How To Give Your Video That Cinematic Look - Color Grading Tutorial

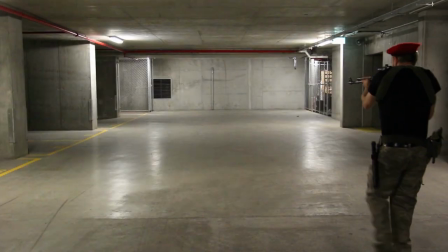Hey guys! Ever wondered how to make flat and boring footage like this look epic and cinematic like this? Well then you're in luck because today I will talk about color grading. Color grading is the process of creatively altering the look and feel of your footage to give it the desired emotional impact.
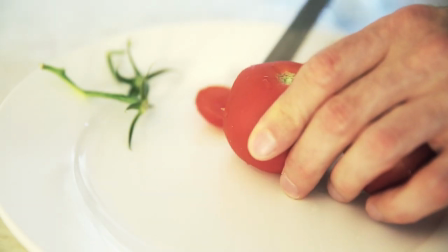For example, take this innocent and harmless clip of water cutting some fresh tomatoes for breakfast.
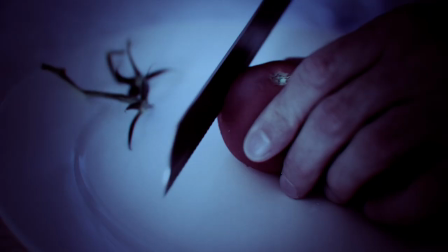Friendly, right? But if we just change the look of the footage and maybe add some dramatic music, it's like a scene right out of a murder movie. I get to wake up to that every morning. Note that this tutorial is a follow-up to my color correction tutorial which you can check out by clicking this link right here. It is important that you first understand how to correct any color issues with your footage before you move on to color grading. Color grading a piece of footage that hasn't been corrected is kind of like putting fresh paint on your walls without a proper undercoat. This is going to be a fairly basic tutorial and why I will use Adobe After Effects and Adobe Premiere for the color grading. You can really apply the same techniques no matter which video editing or video compositing software you use, as long as it allows you to change the color of your footage and maybe apply some creative effects. But enough of me standing and talking, let's jump right into the tutorial.
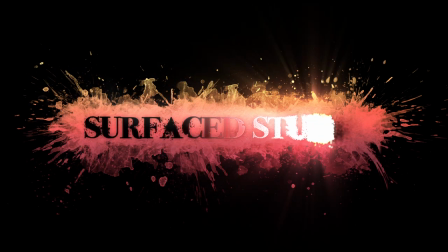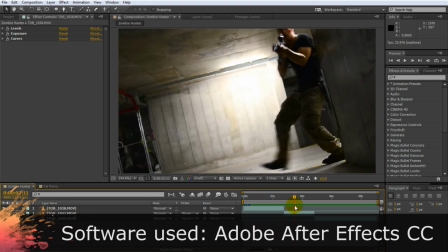Here I have the short sequence from the Zombie Hunter VFX short film that we color corrected in the last part of this tutorial.
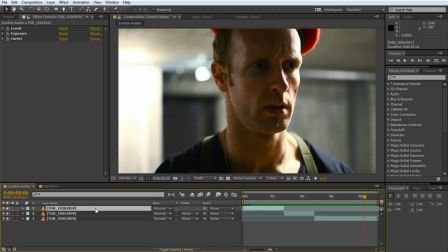Note that I still have the effects we use for the color correction applied to these clips. But now let's focus on color grading this footage to make it look more cinematic. In Adobe After Effects and Premiere, to manage your color grading effects, I recommend placing all of them in a separate adjustment layer.
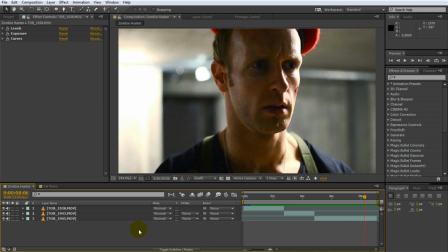This will allow you to easily tweak the intensity of the grading or turn it on and off entirely for all of the clips in the composition.
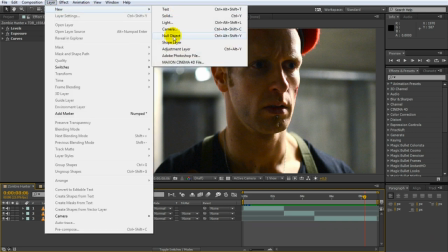Create a new adjustment layer by going to layer new adjustment layer. I am going to call this new layer color grading.
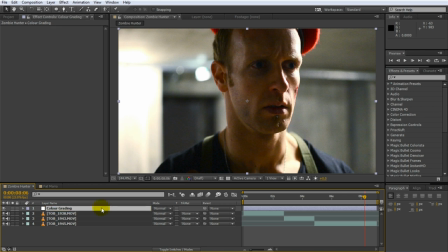I have a separate tutorial on adjustment layers that you can check out to learn more about what they're for and how to use them. If you are working with software where you don't have adjustment layers, simply apply the color grading effects to the clips. In this tutorial I will take you through how I color graded the footage for our zombie hunter vfx short film as well as one other example.
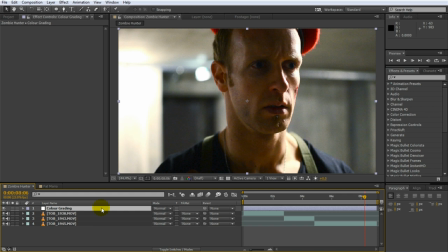But just keep in mind that you can change the settings, the effects and anything else you like to suit what you're looking for when working on your own projects. Also note that color grading can technically, in quotation marks, break your color correction again. But that's alright. Correcting the footage first ensures that we have the best possible starting point for when we get into color grading.
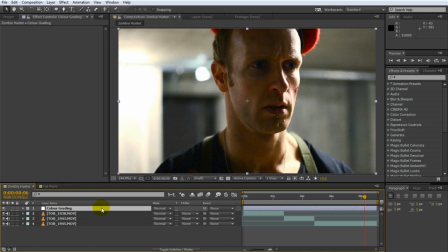Now let's get started. First off, I want the footage to look a little rougher, so let's add a Curves effect to the layer to increase the contrast. Search for the Curves effect and apply it to the layer. In the RGB channel, at one point in the upper third of the curve and push it up a little.
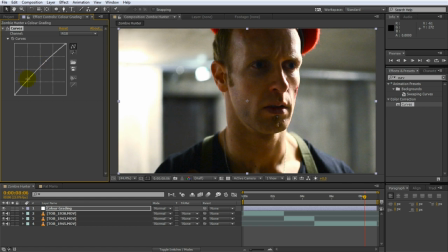This will brighten the highlights in your footage. Then at another point on the lower end of the curve and push it downwards. This will darken the shadows some more. Cool, that looks more dramatic already. I also want my footage to look a little bit more sullen and dark and prepare it for receiving a new color tint altogether.
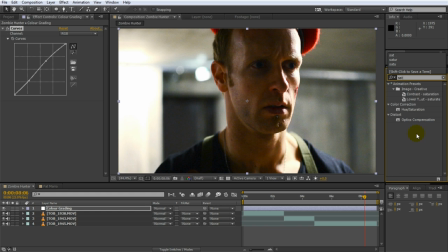Search for the hue and saturation effect and apply it to the layer. Then bring down the Master Saturation by about 20% to drain a little bit of color from the image and make it look colder. Cool! I think I want to bring midtones up a little bit more again. It's gotten a little bit too dark for my liking.
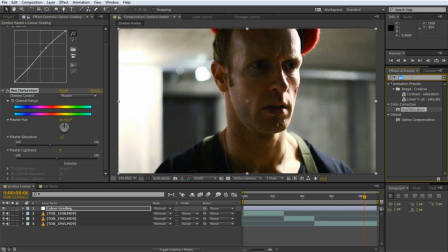While we could go back and tweak the contrast curve we added earlier, let's just add a new Levels effect instead. Search for and apply the Levels effect to the adjustment layer. I tend to prefer layering multiple effects with small changes for color grading so I can easily disable part of my grading pipeline.
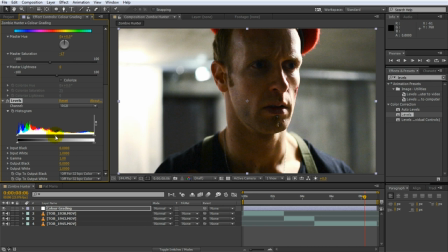Now bring up the mid-tones in the image by dragging the little triangle in the middle of the histogram towards the left.
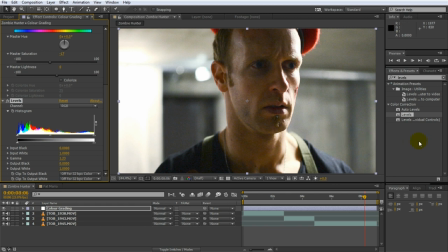Yeah, about here seems good. We now have three separate effects applied to our color grading adjustment layer. Again, if you don't have adjustment layers, you probably just have these effects sitting on your clip.